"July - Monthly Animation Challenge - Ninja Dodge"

The theme for July's monthly animation challenge was Ninja Dodge. We had some really cool animations that were submitted, and I'm going to critique one of them in depth, and I think you're going to learn a lot from it if you're an animator. So let's go ahead and check them out.
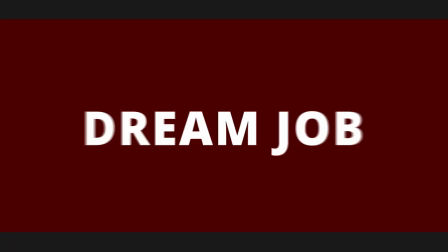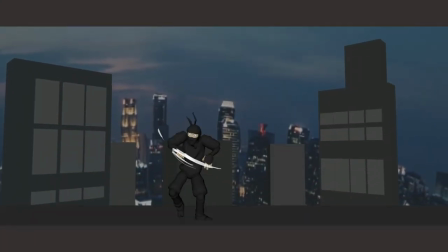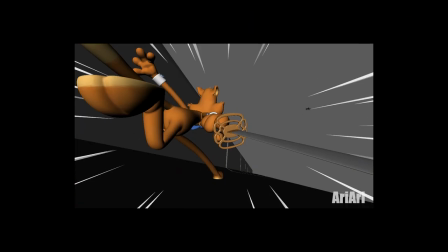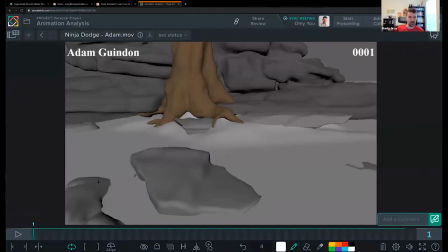Let's take a quick look again at Adam's Ninja Dodge. I'm going to critique this one.
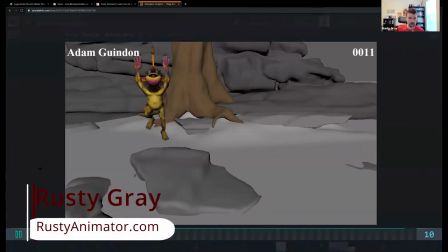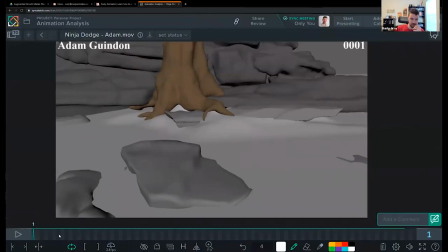Cool. There's some fun stuff here. I like the overall dynamic movement, the choices,
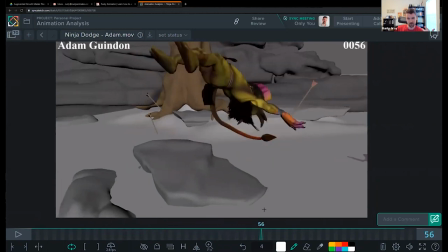like the fact that he's kind of going into this tumble here and the way the camera has made this dynamic.
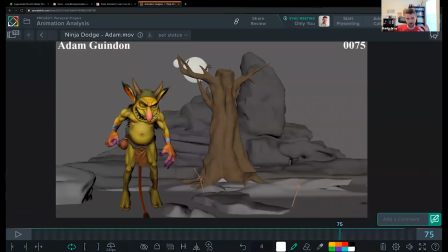I also like the set that you've built. It feels like he's a wild alien creature with the environment that we have.
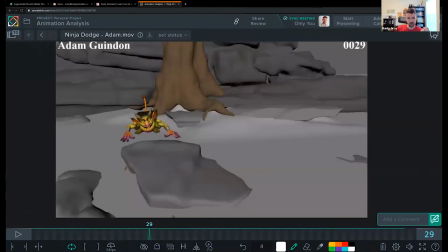And I like that you've introduced the arrows and the way you've animated them.
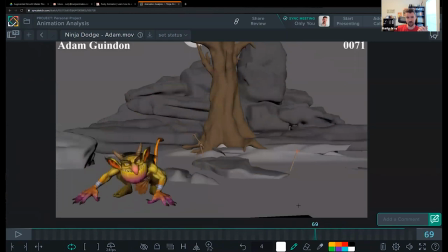I think it makes it clear why he's dodging all this stuff in the first place.
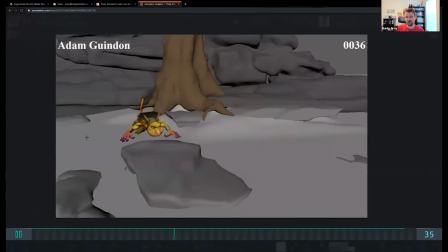A little confused why you picked a goblin character, but I think it's kind of funny. And it, like I said, his movements do feel cool.
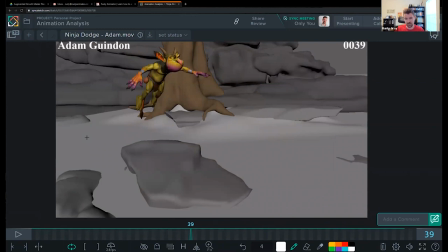They feel like something a ninja would do, so no big deal.
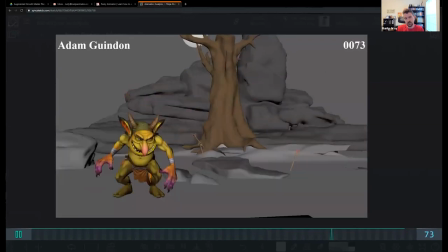I have a lot of thoughts on this. I want to talk about posing a bit.
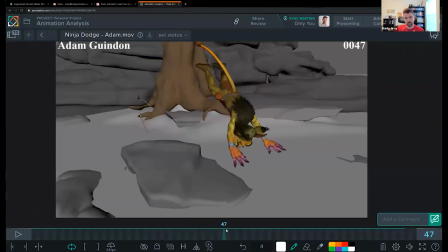I want to talk about settles, lead and follow, and
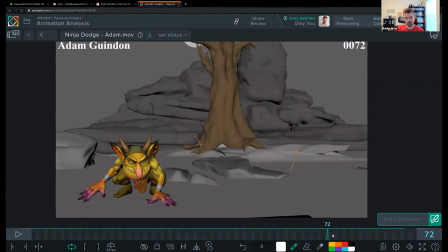the overall feeling, like the entertainment choices and the overall feeling of the movement and the camera work.
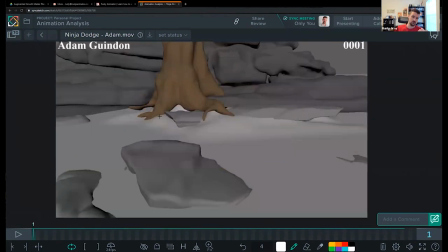So got a lot of things to cover. With all these, it might feel like there's so many things you got to work on. But I would just kind of take them one at a time and just continue to improve these things one at a time and just really enjoy your progress here because you've done some good work here following through
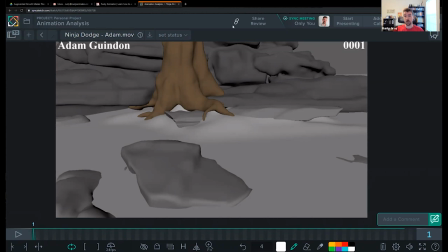with this month's challenge. So I hope you keep this up because you're going to continue to get better and better from this.
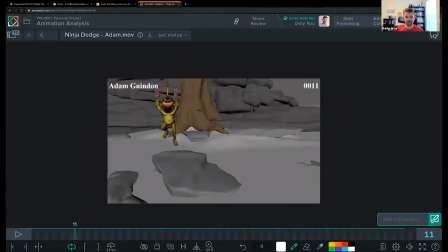All right, first up with posing. So from this entrance, first thing I notice is that this is all very twinned.
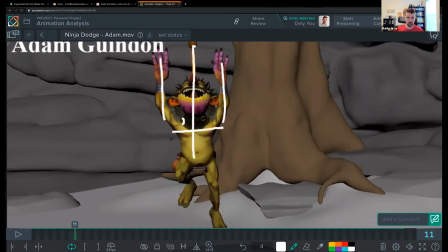Especially with this tail right in the center there. We've got these arms doing the same thing and the face is even doing the same thing. Not that the face is like the focus. But I would try to break up all of these vertical and straight lines in the pose.
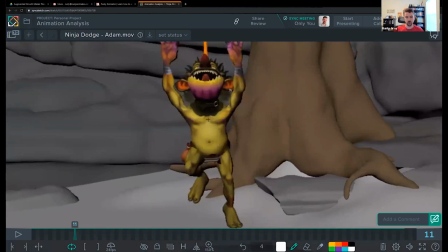So what you could do is if this leg is gonna plant,
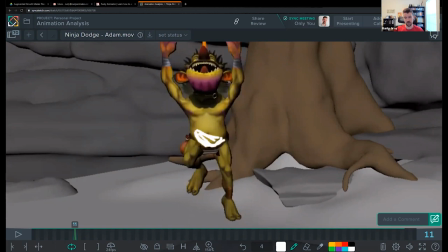tilt that hip up to show that this hip here, there's no weight on this side. It's really stretching down and helps you raise the hip even higher, by the way, so that you can stretch further, which helps your weight.
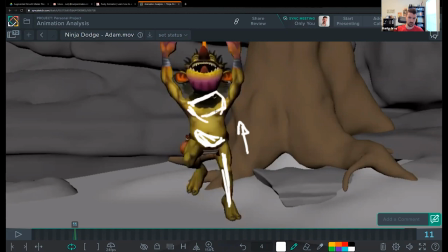Then you can tilt the chest as well,
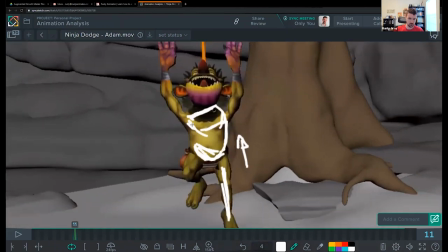which immediately gives you some squash and stretch into the body, makes it more interesting. And that changes these arms so that one is a little bit higher than the other. And with the head, you can do whatever you need to do. I mean, really, you could have it focus on camera.
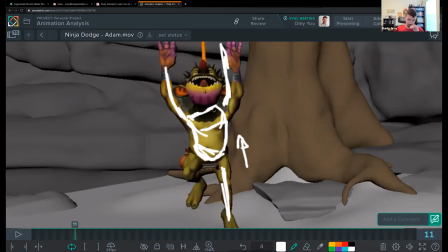You could have it drag from this side. I would just do something to angle it so that it's not straight. So, you can have it just kind of do what the hips do so that it's very counter.
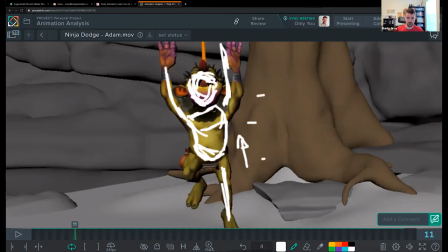You know, something along these lines.
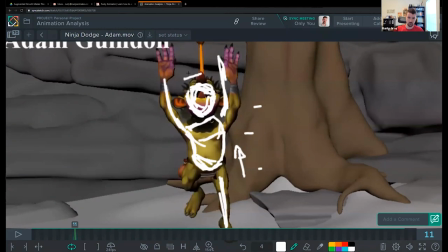And then you can not only just change, like we're talking like rotate Z here right now, but you can not only change that, but you can twist stuff.
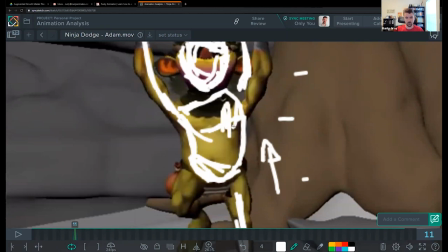So you could have the chest kind of dragging that way if you wanted.
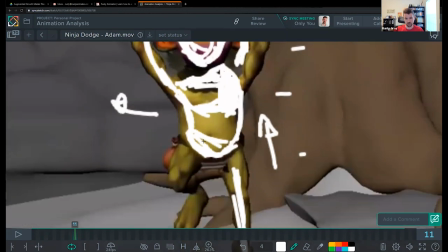Like it's twisted away from us to the left, and then the hips could be, let me reverse that actually with the pose that you have, it makes more sense.
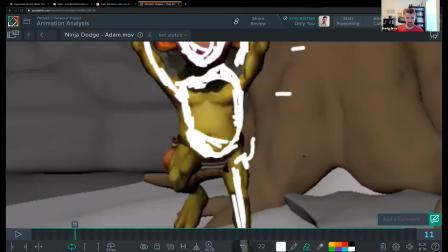So here you would twist towards us because you got that leg forward. So you would see more of that side of that hip. And then here you might twist the opposite direction, right?
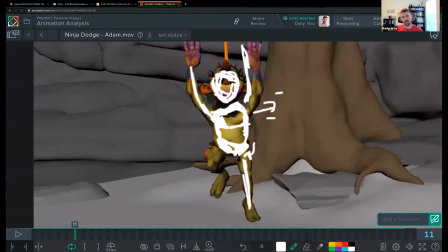So like that way. So that starts to break up your pose a lot and makes it more dynamic.
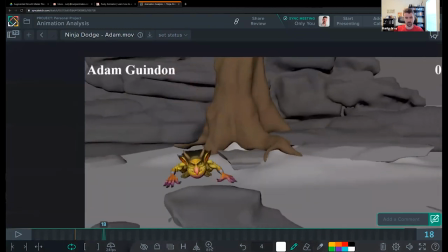And I would do that for all kinds of spots through here. So even in like this pose, I would break that up a bit.
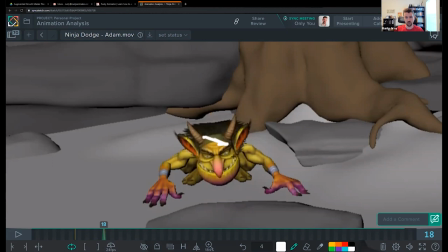You know, I would totally put it into the hip to be opposite, whatever you do here, and give this some angle. And that gives you that squash and stretch through here. And think about the head as well. You do have this head tilted, but I can feel that the body is like perfectly straight.
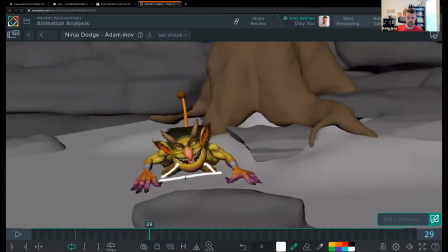And the same, look at the feet. The feet are like on the same plane. You can break those up. You can bring one further back. You can bring it forward. You can tilt, bring it out to the side.
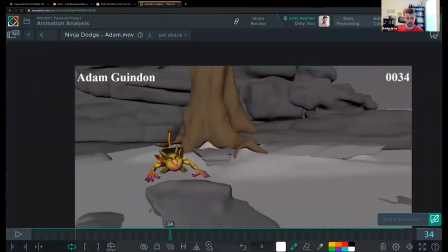You can rotate one more or less. So you can do a lot to make that more dynamic. So here again, you got the same thing, right? It's all flat through there. So you favor a side. We do this naturally in real life anyway.
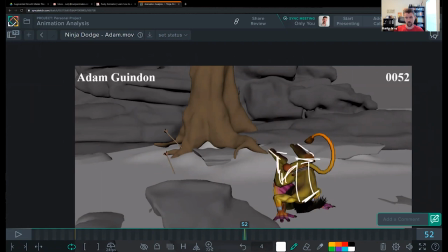Where we favor a side. Because we can't do everything perfectly 50-50 with all of our limbs, you know. We can't say, okay, 50% of the weight's going to go on this leg and 50% is going to go on that leg.
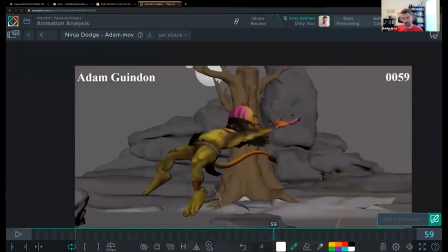Even if we try to control it so much.
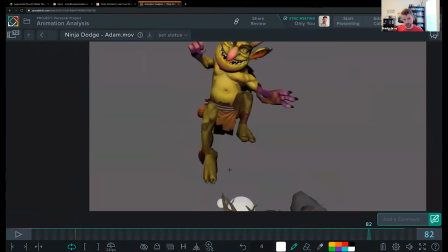So this pose is better. Just think about that stuff in general with posing.
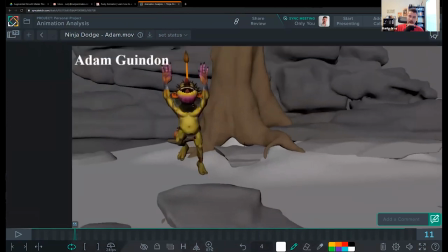It's a good rule of thumb on how you can make things better. And it will directly influence your animation.
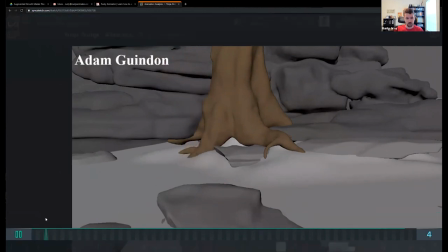So from there, I'd really want to talk about
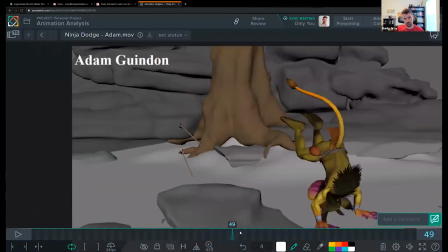settles. So as your character comes in for the landing here, he comes in and he hits a harsh stop.
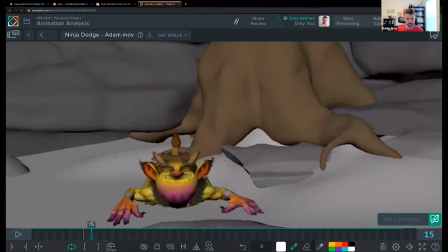So his hips, I'm just looking at the hips, they come down. And they freeze. Like they look like they might bounce up a little bit. 1, 2, 3, click. And then it's this wall right here. So think about that bouncing ball.
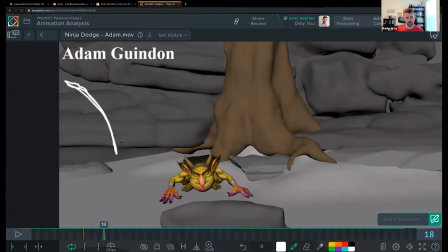You have that big first bounce, right? And then what comes after that? Another one, right? It doesn't have to be exactly like a bouncing ball where it's like, you know, a little bit less than the first one.
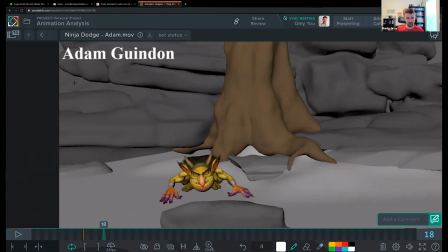We can control our bodies a little bit to kind of stop, right? So all we need is that general feeling of that momentum. Maybe there's even a little extra bounce after the second one. We need that feeling of the momentum is dying off.
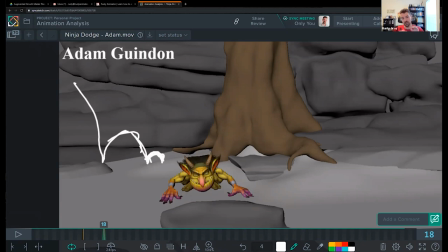The momentum is kind of being carried through the motion and kind of needs to dissipate. So right now with him coming in and landing, and then it's like click. There's no real ease to that.
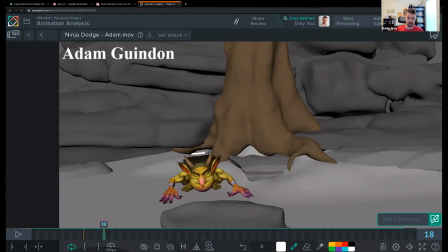If this is where it's coming up, you can ease in and then drop down.